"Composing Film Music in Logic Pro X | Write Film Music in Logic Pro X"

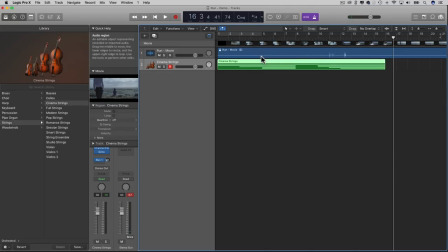So I was obviously watching the film while playing that piece along and I got a feel for where things worked, where things didn't work.
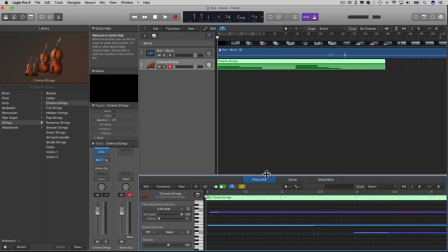So now I'll just double click have a look at my piano roll and see if there's anything I thought needed to be brought in earlier or later.
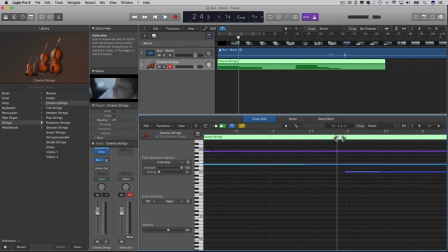The handy thing is when you've got your movie here, anywhere you click with a locator, it's going to follow. So we brought that second pattern in.
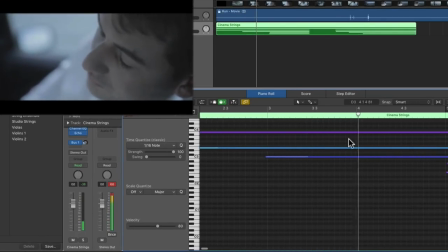Problem with working with MIDI is you can't start halfway through a note. So you have to use your imagination to think about where those extra strings are.
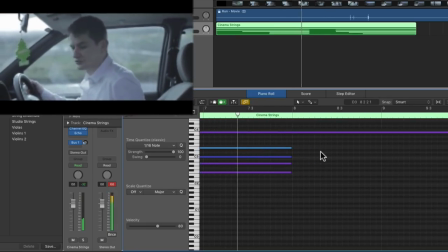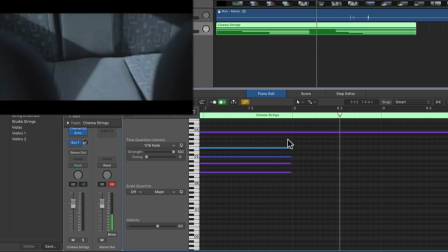So I think I've probably brought these strings off just a little bit early. So I'm going to cross these over for an extra beat. I'm just skip back and just going to listen to these bottom two. Make sure you start before the MIDI note.
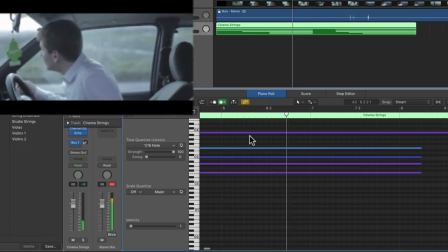We'll just see that that comes off at the right time. Just trying to make sure it doesn't have to be exact with these, but just it should finish roughly where the change of camera angle is.
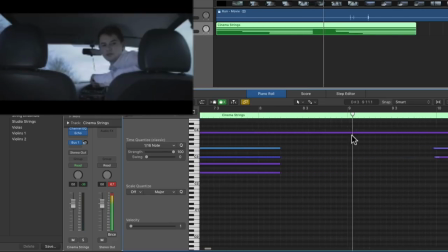That's better. Remember, we still got this high note playing. And again, there was another cut here from the back seats back to the front seats, and that landed bang on a bar, bang on a beat.
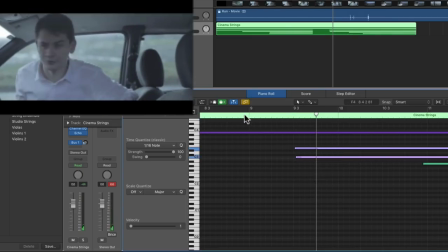So I might just pull these strings forward again, just so there's a bit more continuity there with the camera and the instrumentation.
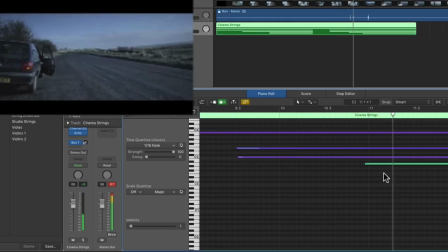Again, I'm trying to stick with where beats are though.
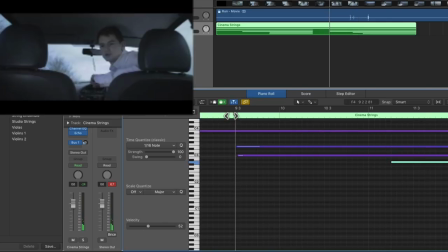And again, I'll bring this back on beat two of bar 11, because that was the exact changing point.
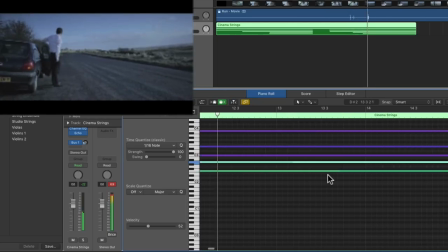Outside. And I'll double up this with a lower bass part to get that full country motion.
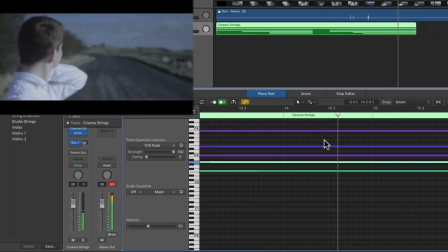Maybe add a higher string, because we've got quite a long period here, four bars without any change.
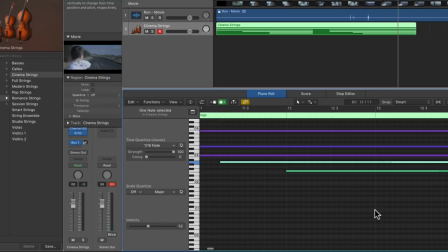So if I bring in a low section to bring that country motion, bring in a lower string part, and also a higher one towards the end, then we'll have a bit more movement, keeping a bit more interest.
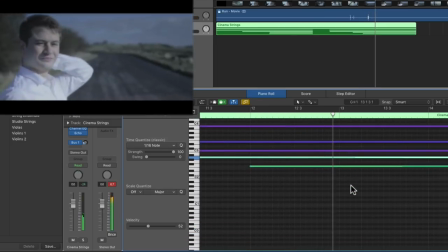So I can play that in, or I can just copy it from another part. Let's watch that again. Was there a click time with a movement? Good. So bar three of this bar, I'm just going to copy this one down an octave.
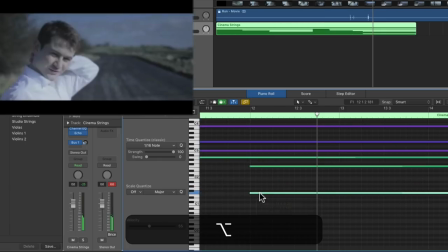So I'm clicking and I'm holding Alt to drag it down to copy it. Handy little trick. Bring that into that beat. So now I've got the lowest bass coming in as well.
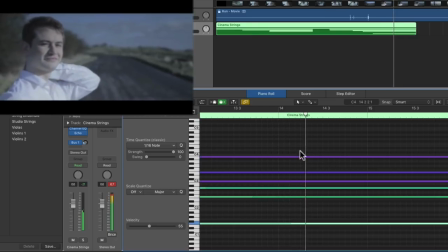And we'll drop a high one in, I think at bar 14.
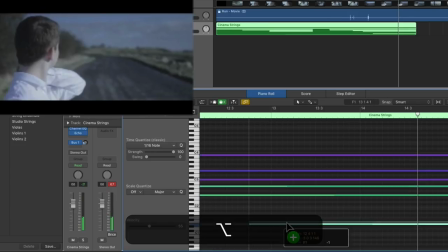So we've got a bit. Whee, hello up here. I'm listening to see which note I think might work. Using your ears is a really, really important part of this as well.
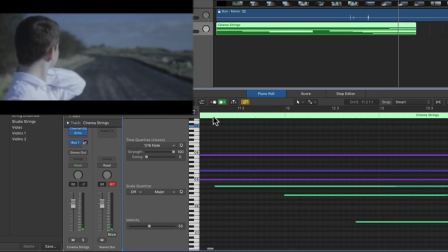So let's just see, go back a little bit so we can get more information.
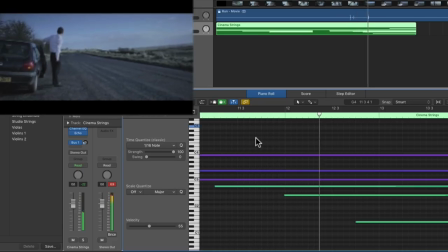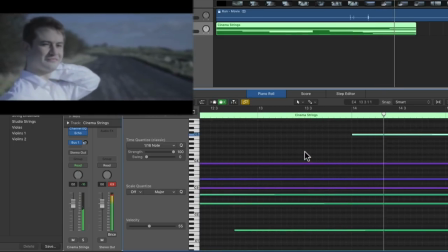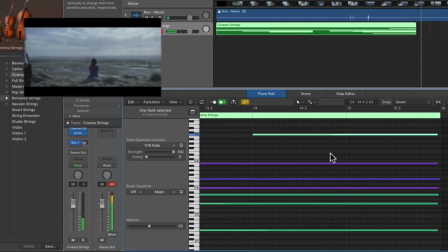I think that works really nicely. Now we've got a bit of a cut, a bit of change of pace as we move to the next scene.
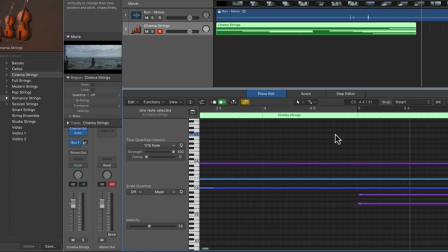So you've noticed we can be a bit fluid. You don't have to always fall on beat one of each bar. We can bring things in and out where we want. The viewer has a lot of information to take in at this point. They're trying to gauge what's happening in the scene. They're trying to take in as much information visually as they can.
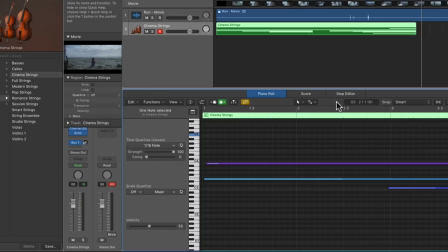We don't want to bombard them with too much stuff orally, but likewise, they're not paying too much attention, so we can get away with pushing things forward or backwards a little bit.
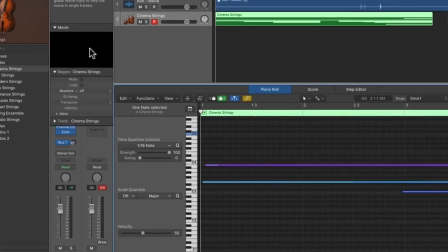Let's have a look through that from the start with the strings. I'll turn the metronome off as well.